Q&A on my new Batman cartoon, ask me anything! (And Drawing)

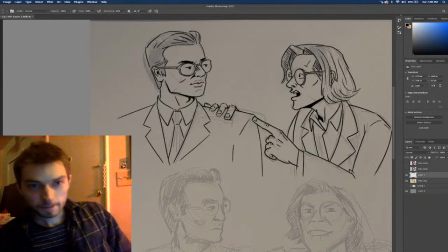53:15 I'm back.
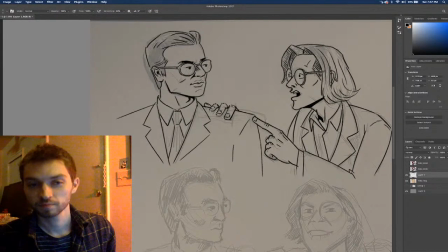Cool.
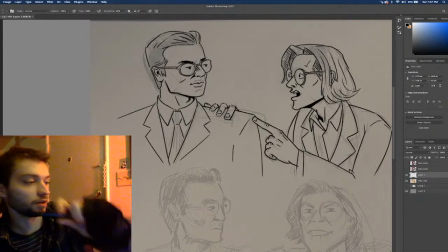53:47 Alright, so
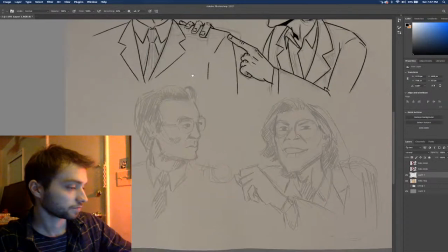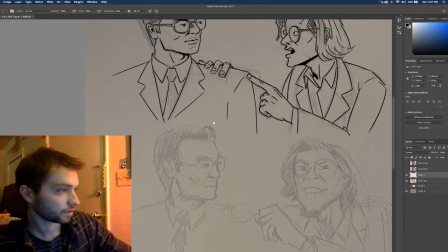53:55 let's hope I can match these up.
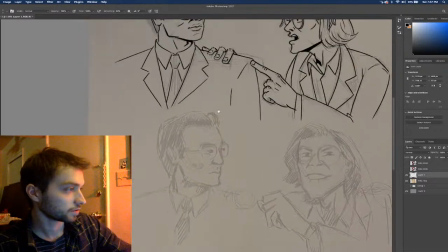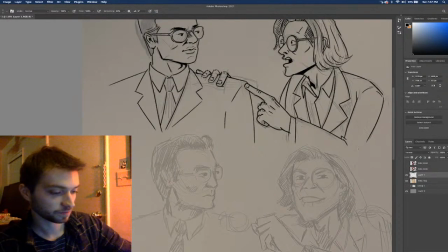54:05 I know how I can match it up. Just straight up steal some of it.
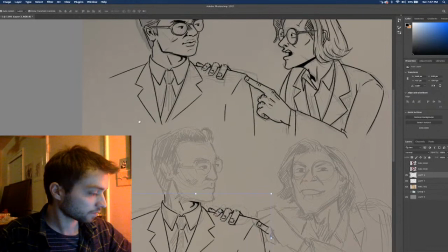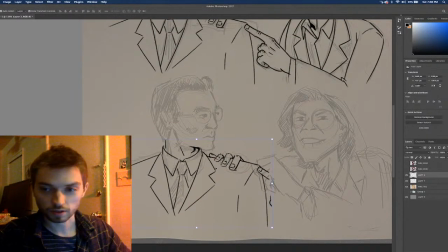54:28 Ta-da. That fits perfectly.
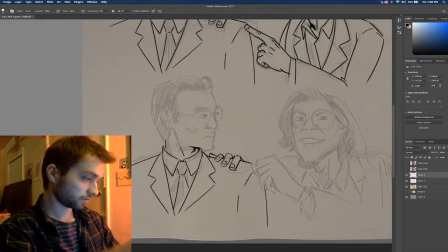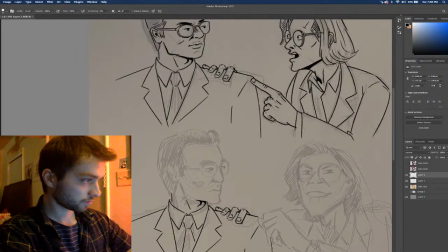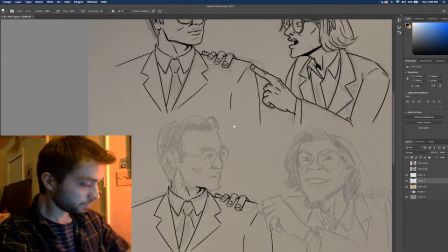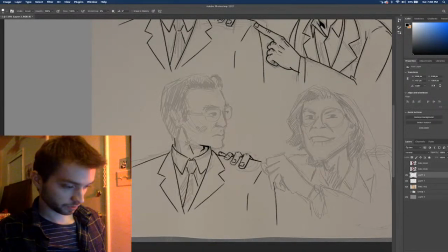55:05 Ooh, excuse me. Okay, so I should probably name this frame 1. And frame 2.
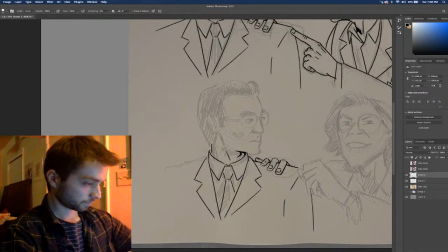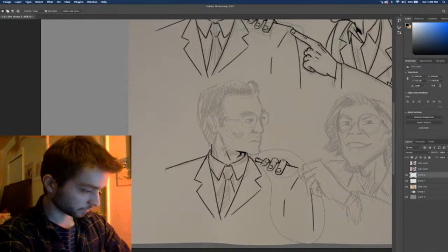55:38 I'm going to bring this up a little bit because I feel like he's in the middle of walking, so he's kind of changed, like his body's kind of going up and down. So this will be good for that. Just a little bit of a...
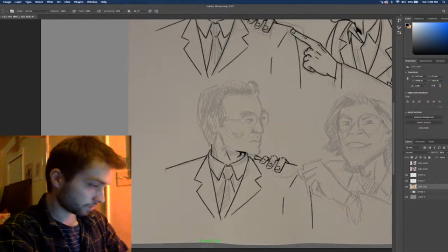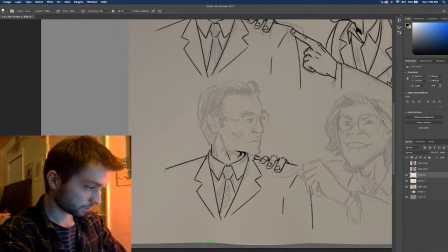No, he's kind of looking down a little bit, so
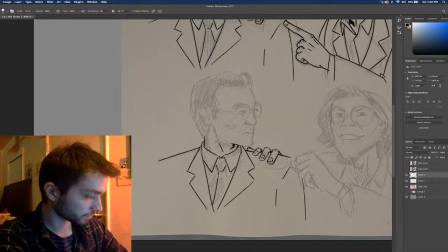56:31 I'm gonna move his tie over a little bit because his tie looks like it's moving.
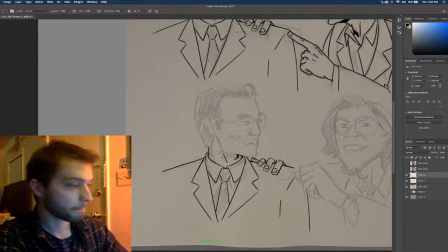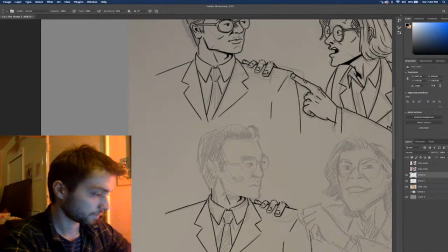Yeah, I know what to do. His hair is like way too...
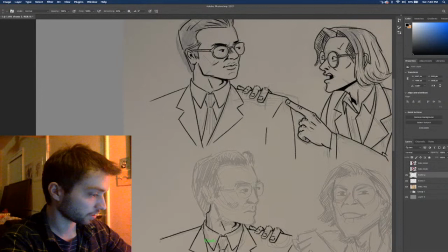57:02 There's way too much hair in that one spot. Like, hopefully that can help with the...